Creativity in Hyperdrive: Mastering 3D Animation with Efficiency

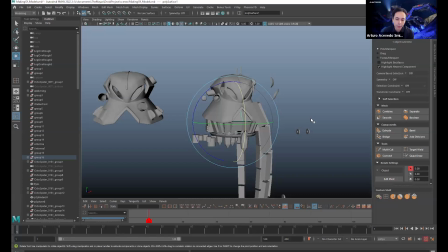1222s
So look back at your original sketch and say, okay, what makes this sketch so cool and what is missing from what I'm modeling? And sometimes you're going to find that while you were modeling, you may have missed something that you put into your sketch, or maybe,
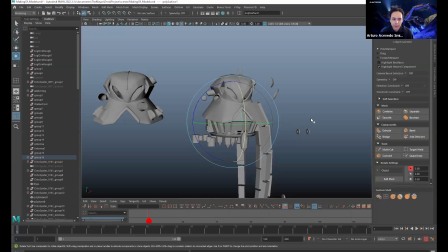1240s
the outline of what you're making isn't looking like what your original concept was. So it's a back and forth of you always going back to the sketch and checking, okay, am I sort of using that original vision?
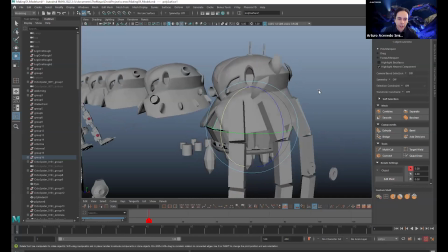1254s
And then as you're making something in 3D, embracing, anything that looks maybe cooler, or something that you're liking better, and rolling with it.
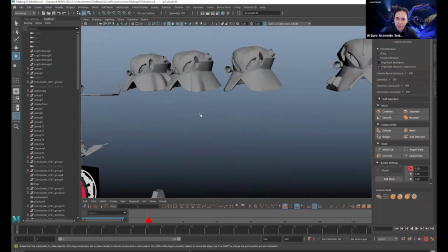1263s
And that's sort of what I did as I was modeling this guy, which all the modeling that you see really took place in about 2 days. A day and a half, really, because after that I had to move on to rigging.
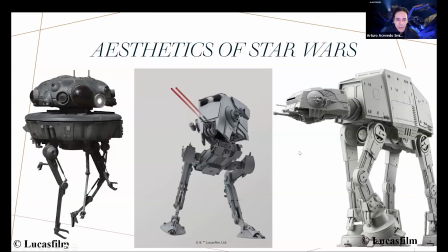1279s
So
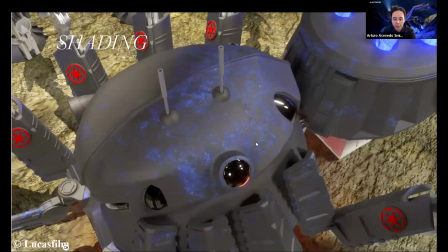1284s
before we get to rigging, though, let's do shading. So I put this picture here because you can see sort of decisions that I made when I was shading. If we go back to
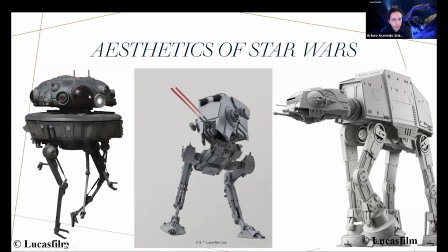1297s
the Viper Droid, you can see this lens here that looks kind of like what you would see if you were to wear dark glasses. And my guess is at the time, because they made all of these practical, is that they used something like that to make these eyes for the droid.
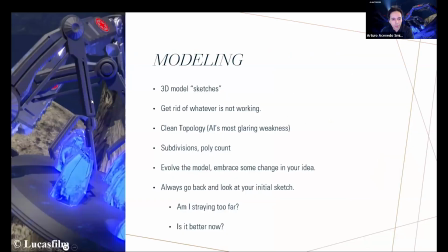1314s
And so when I made mine,
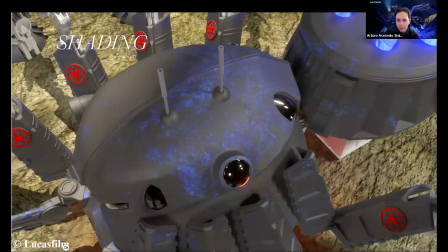1317s
I replicated that eye of the droid into all the 8 eyes that KRD7 has. You can see how it reflects and has the same kind of color that lens has. In terms of shading it, you'll notice most of Star Wars creatures,
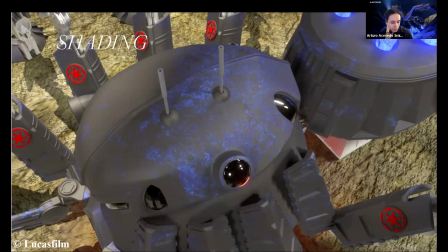1333s
most of Star Wars robots are really monochrome, especially the ones from the Empire. They're either really dark black or a form of gray. They're not these little colorful looking characters like C3PO, for example, or even R2D2.
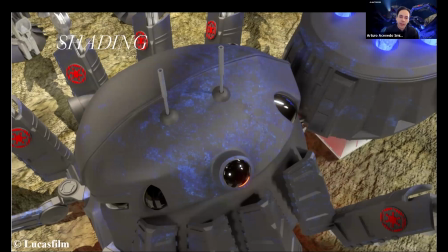1349s
He's mostly white, but he has a lot of color on him. And so I replicated that in that KRD7 is mostly just black and has a little bit of silver here in the internal mechanisms.
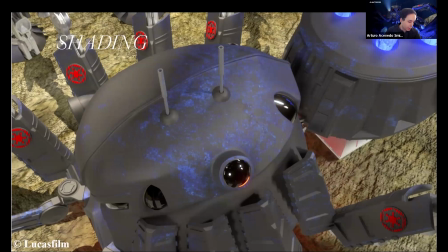1362s
And also, not only is the color monochrome in the droids, but it's also not really reflective. It's sort of very slightly like a shiny, non-shiny material. And that's what I replicated here with KRD7 as well.
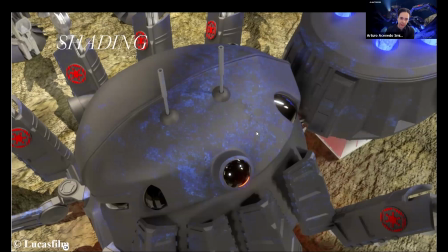1380s
The other thing that ended up happening sort of by accident is you'll see this blue coating here that's coming out. And that was actually a remnant from another shader that I was using.
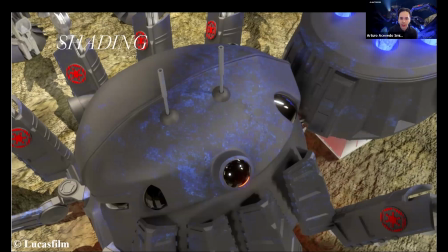1393s
So I ended up putting the same shader onto this one. And I was going to take this off, but then I ended up leaving it on because
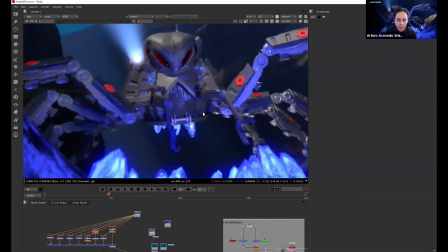1402s
I figured if you're hunting these superpowered kyber crystals all the time,
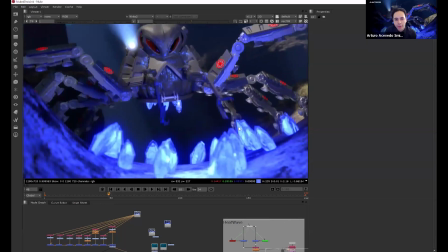1408s
some of that energy is probably going to leak onto the droid.
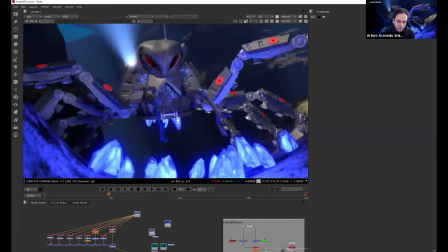1413s
And you see a lot of times, a lot of the sort of the reconnaissance droids that they use nowadays, the ones that actually exist, a lot of what they're researching or digging gets onto the droid itself.
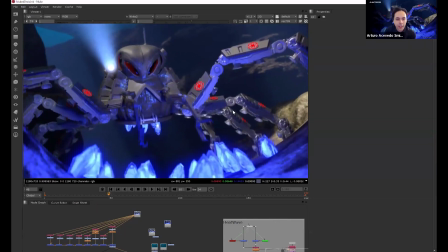1427s
And so I incorporated that into KRD7,
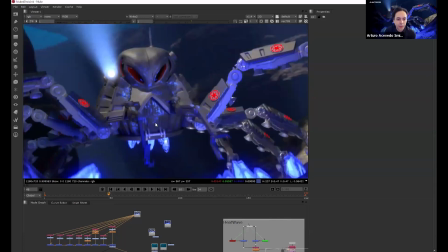1430s
where you can see the radiation of all the kyber crystals sort of getting onto the droid.
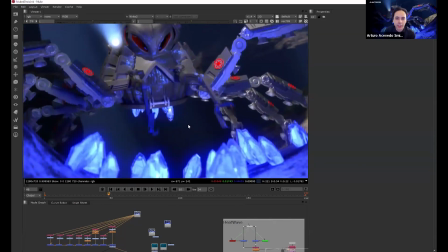1439s
And I ended up going with it and just leaving the sort of noise pattern that is on there.
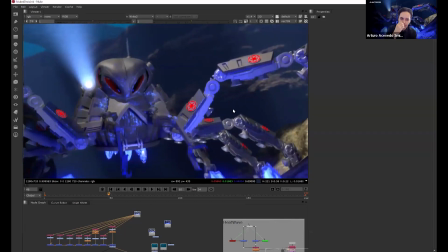1448s
And that's just done through a blend shader for those of you who, are not really familiar with how this shading is.